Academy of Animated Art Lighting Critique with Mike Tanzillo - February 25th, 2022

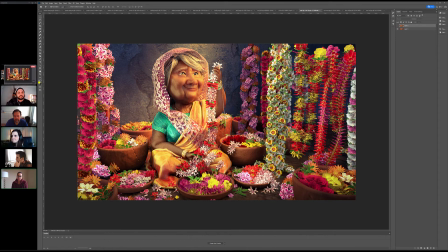1973s
So I wanted to put like some, maybe bounce lights under the basket, probably like the example that you had for a cat with the dog, like the light under. Yeah. So probably something like that I'll have to do,
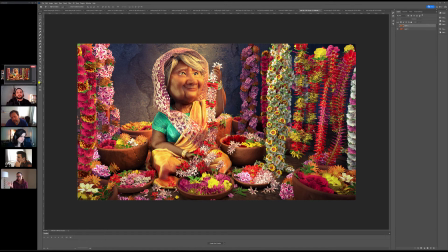1990s
especially on the ones on the right side, because I think that's the ones that are getting darker. Yeah, I mean that's pretty much my only note on that is just to get some more bounce light in there, because I think that like. Yeah, like I mean, you nailed it. Like there's some of these areas that are still getting too dark.
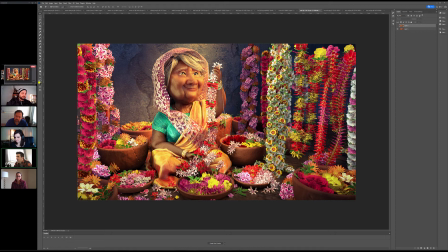2007s
I think underneath her chin could be lifted just a little bit, but like the work that you're doing on her skin is like, it's really nice. Like I'm looking at, just zoom in a little bit here.
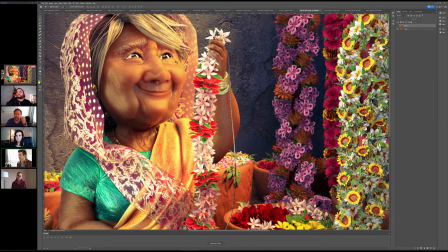2019s
So like, sorry if you can't see this, but it's working. Okay, good. I just realized this. So like where you're seeing on the cheek there's like brightness, but there's specular variation in there that looks really nice. You've got that like soft little bit of redness in the nostril that's working really well.
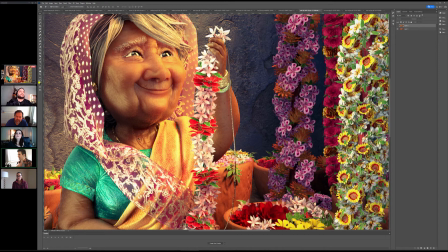2036s
Also just like her neck right here, like the speckiness, it's like aged skin that's like a little bit stretched right there. It looks really good.
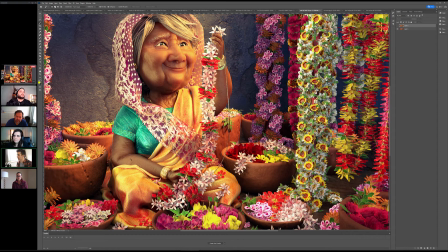2049s
Yeah, I think I'm wondering. Let me just do this real quick so we can grab this. I'm wondering if. This is gonna be a janky grab, but I'm
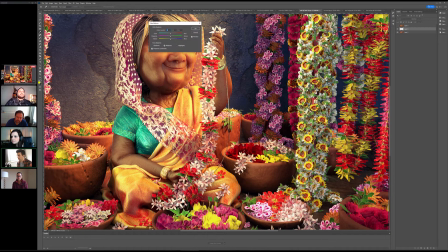2062s
wondering if we can't, because I'm looking at her screen right arm, and I'm wondering if we could just her screen left arm. I just want to just warm it up a little bit. I don't know if you're able to crypto mat that or something, but I think that would help too.
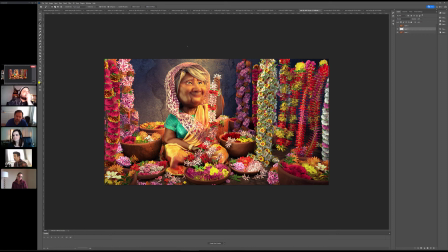2078s
Okay. But everything, I mean, I'll open it up to the floor and see if anybody else has any thoughts. But I think this is looking. think it's looking really nice. I think just add some added bounce light in there. Watch out for, there's something going on this potted plant right here that feels a little bit low res.
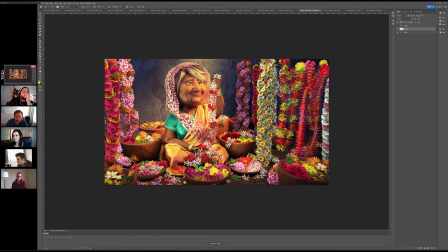2093s
Like there's like a line of dots on it. It feels like blurry or something's going on. Just take a look at that. But I think everything else is looking really good. Do you guys have any thoughts?
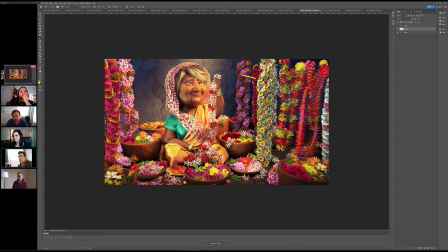2109s
Maybe I'm wondering if there's a way to slightly darken the flowers on this, like just like these two vertical ones, without allowing them to get too dark. Just because I'm seeing that there's like a lovely gradation, a really nice gradient going across the background here.
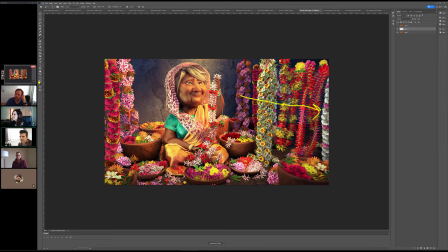2129s
But once we get into these flowers, they stay pretty consistent across there in terms of their brightness. It'll be really tricky, but just like a subtle darkening on the. And you know what? It might that might actually be the bounce. Like if you get more bounce light in these, and then just kind of limit it to just that area and not over here, that might be enough
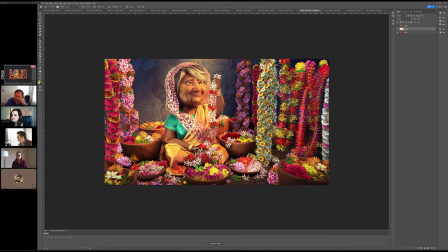2149s
to vary those a little bit. Does that make sense? And so like yeah, when you say more bounce light and these, which ones were you pointing at? So basically, when you go to add your bounce light underneath the character and underneath the environment,
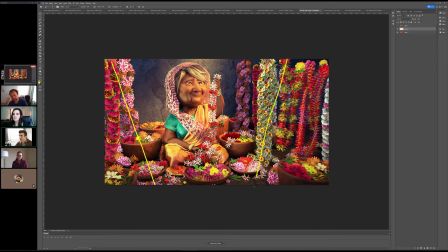2168s
I think if we limit that to like this kind of range, because that's basically where the sunlight is hitting anyway, that will lift the value of these flowers by adding some more bounce light underneath them. But by focusing there, like these will stay as they are,
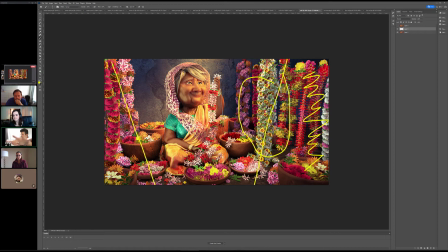2184s
and I think by lifting the other ones slightly, it'll create that variation naturally between those two. Okay. Yeah. All right, cool. Anybody else? These are really pretty. All right, cool. Thanks. Yeah, no problem. All right, let's take a look at, we've got Rick up next.
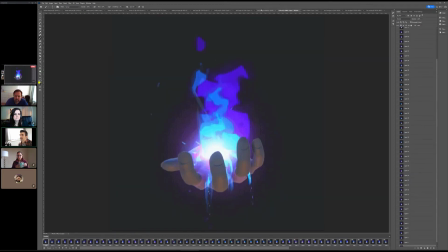2204s
Some reference here of this kind of blue flame. There's also another image.
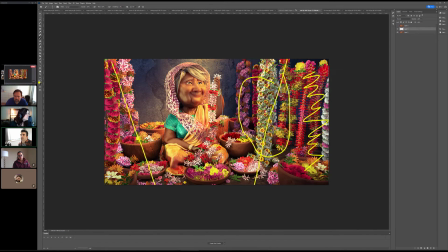2210s
Where'd it go? I swear there was another reference image. But that's all right.
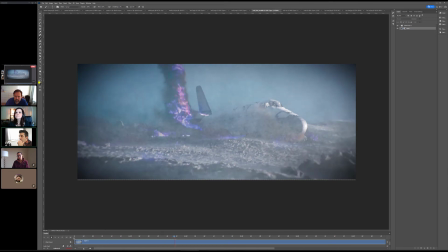2218s
We've got this render out of it.
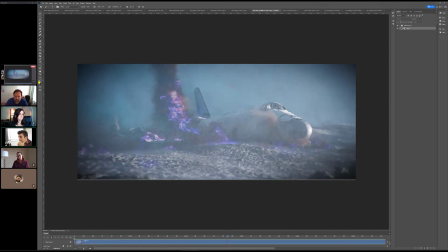2229s
So overall, this is, I mean, it's pretty cool. Like, it's just got like a cool vibe to it. The whole thing is really nice.
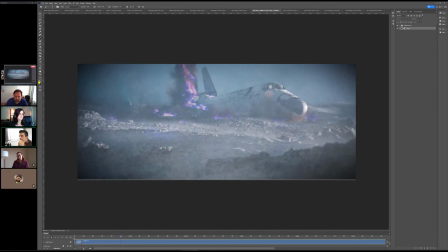2235s
There's just a few things.
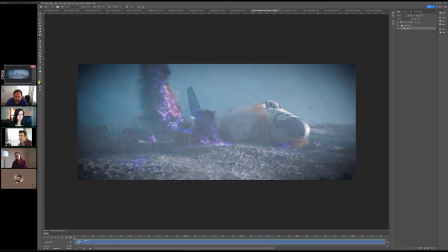2238s
Like, number one is that I want to make the dark points on the shuttle a little bit darker so I can read it a little bit more. I mean, obviously your eye's going to get drawn to the mystical flame,
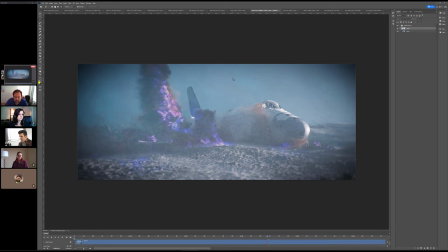2252s
but it does. I mean, it doesn't have to be like super over the top. Why can't I do anything about this?
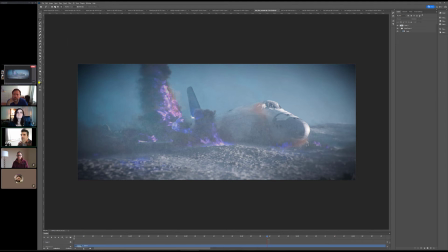2272s
You know what? Let me just do it this way. Sorry. Copy.
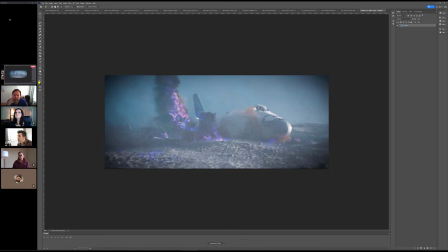So do you see how like there's no like real dark values in there?
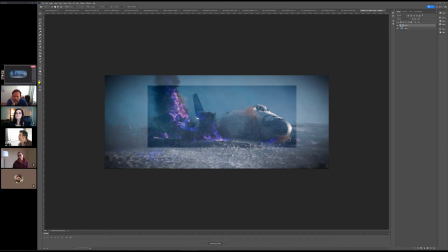2288s
If I bring in some darks on the plane itself, you can see it kind of helps us focus up on it a little bit more. But the flames themselves look somewhere in there.
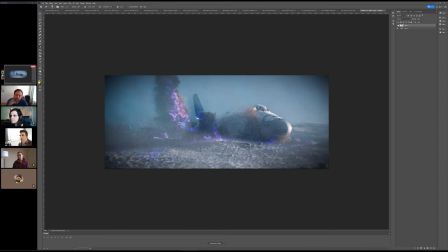I think like just that like a little bit of additional richness on that would really help.
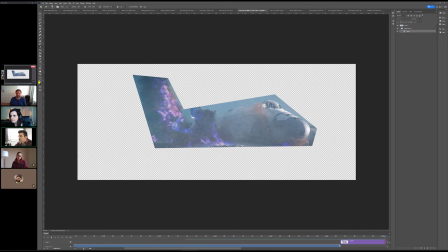2318s
There's some wispy thing like well, oh, that's what happened. Weird.
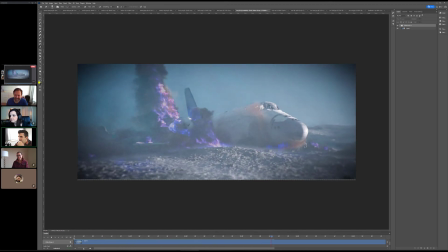2324s
There's some wispy shadows going on top of the shuttle. That looks like it's from some sort of sand blowing thing. It looks a little odd. I would just, try and either eliminate that or whatever light is causing that shadow, soften that enough to where you don't see it.
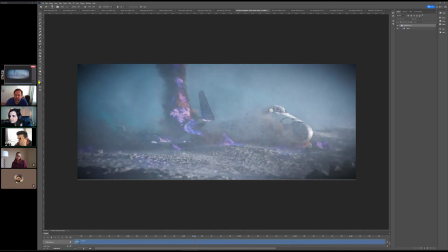2342s
It could be smoke. Could be smoke too. It's just, but it feels. Yeah, it feels much darker than everything else. Yeah.
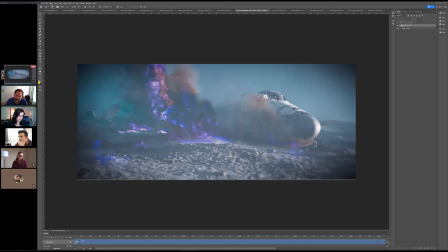2351s
And so maybe just lift the blacks so that it ties together with the rest of it. Yeah, it's nice to get that variation on it, but like, to get like a variation going across the shuttle, but that's just too dark.
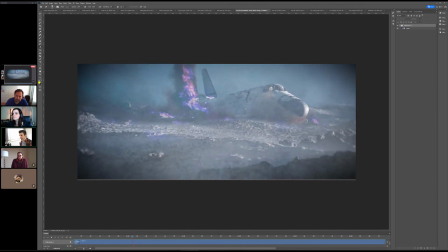2365s
Also, I would expect more light glow from the purple flames onto like some of the surroundings, like onto the ship itself, and so I don't know if there's an opportunity to add a little bit more purple light into the scene,
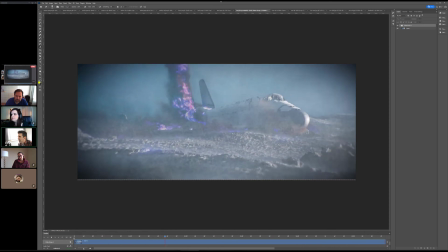2378s
like because that's really bright. And then there's something, I guess it's a lens thing. kind of over here to the left, that's kind of dancing around.
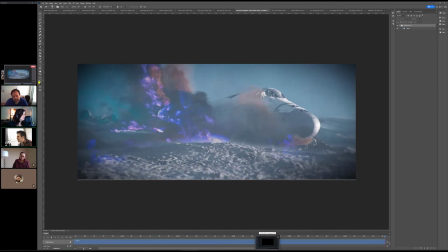2389s
Yeah, there's a vignette. Yeah, vignette. And then there's like a blue shape that happens towards the end, like that. I'm seeing that kind of just hangs out there.
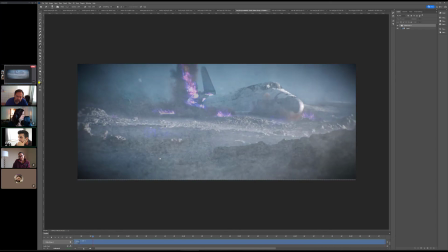2408s
But yeah, it's looking really good. I love the colors of the blue. There's also kind of a turquoise thing going on over here to the left.
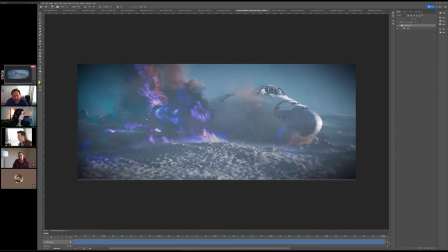2415s
That's kind of nice. It's almost like the smoke from it has like a turquoise hue. But the lighting, by the way, on the ship itself, like this kind of shaping around the nose, looks good. I just question as to, like, I guess there's two focuses, like the focus on the flame and the focus kind of on the cockpit area.
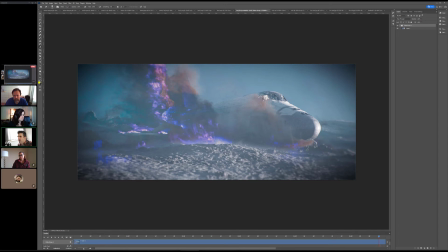2434s
Oh, also these cracks on the windshield feel very, very bright. The ground looks good. Like, I love the shaping on the ground. Like, that feels very moon-like. Although there wouldn't be like blowing dust on the moon.
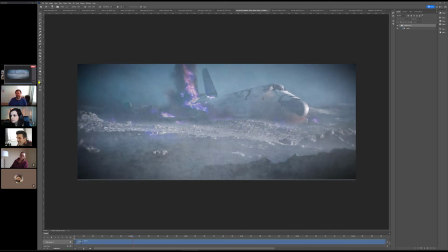2448s
There's no wind on the moon, I don't think. Right? Yeah, there's no wind on the moon. I always say that, then I always have to like question myself, like, you don't know science, man. Yeah, does anybody else have any thoughts on this? It's cool.
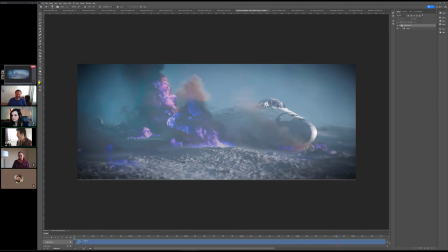2465s
Yeah, where is this? This is an Earth, and there's some sort of atmosphere. I have more questions than answers at this point. That's still what's going on here. But very cool stuff, Rick. I like it. I love it.
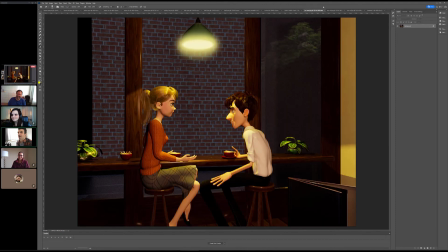2476s
All right, T. We'll take a look.